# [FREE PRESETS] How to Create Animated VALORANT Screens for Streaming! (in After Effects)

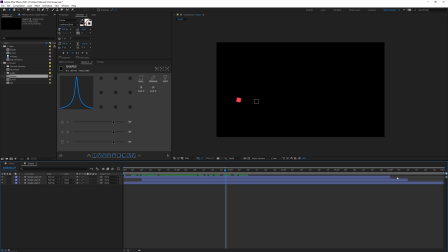670s
The next step is to just lay them out and just spread them over six seconds and then you can just keep on looping this animation okay so
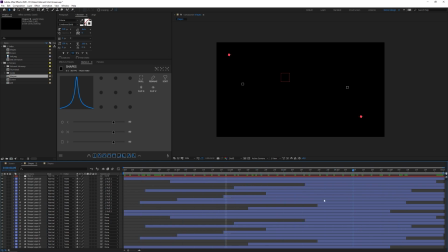677s
i've duplicated my shapes a lot and just moved them around with some nice timing and i ended up with this nice collection of shape animations if
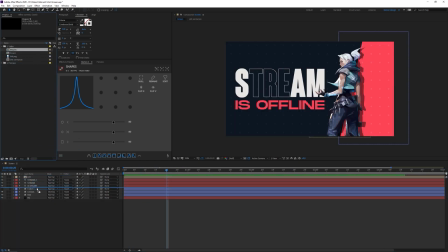684s
i now go back to my screen composition and then just drag in my composition with shapes i'm gonna drag it above the crosses but underneath chat and text layers we can just ram preview this and we would have a really nice animation of course you can tweak this a little bit so i'm
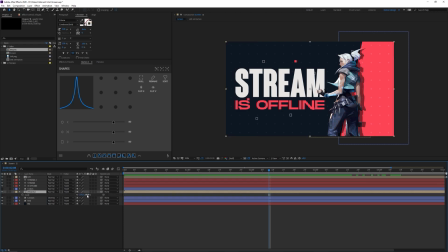698s
gonna increase the scale of my uh so i'm gonna increase the scale of my shapes composition so they don't really interfere with much of the text and that stuff so just mess around with that a little bit if you do decide to scale it up be sure to tick this box collapse transform
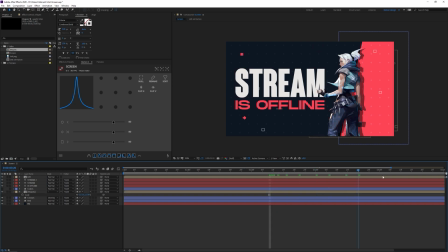713s
this will make sure that the shape layers contain their nice quality from the original composition okay so if you do it right you're left with this
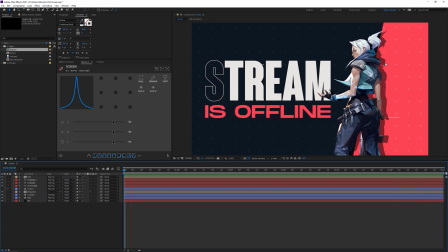721s
nice animation jet is animated the background elements are animated um oh yeah by the way i didn't tell you that uh the crosses in the background are
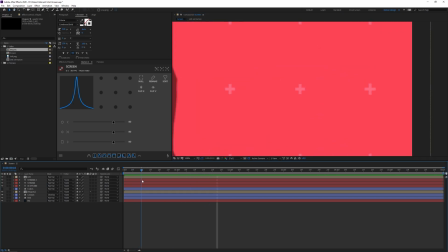729s
animated as well i added a nice little wiggle trans uh wiggle expression to make the crosses go up and down a little bit in
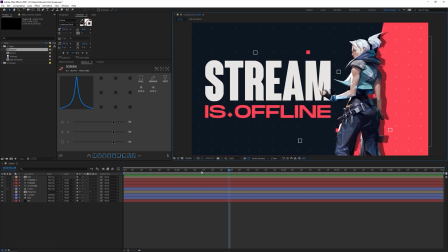737s
size and it's just really subtle but it adds a lot of detail so you're left with this really nice animated screen you can export this as a gif or just a mp4 video file and you can use this in your streams i'm going to leave the presets in the description so you can follow along fast and I've
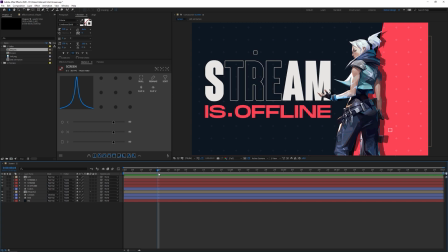753s
also included a few nice Valorant presets for like text animations and flash animations I really hope you guys enjoyed this video I enjoyed making
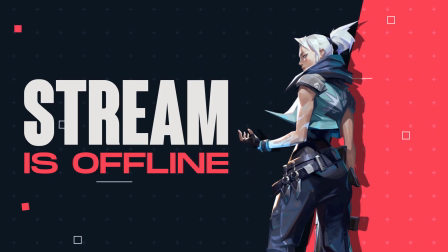761s
it I'm going to come back of course I have a lot of free time right now due to the coronavirus and I'm just gonna make a lot of videos make sure to leave requests in the description or in the comment section I mean and I'm just gonna try my best and make as many videos as possible so Thanks for watching and I will see you in the next video. Bye everyone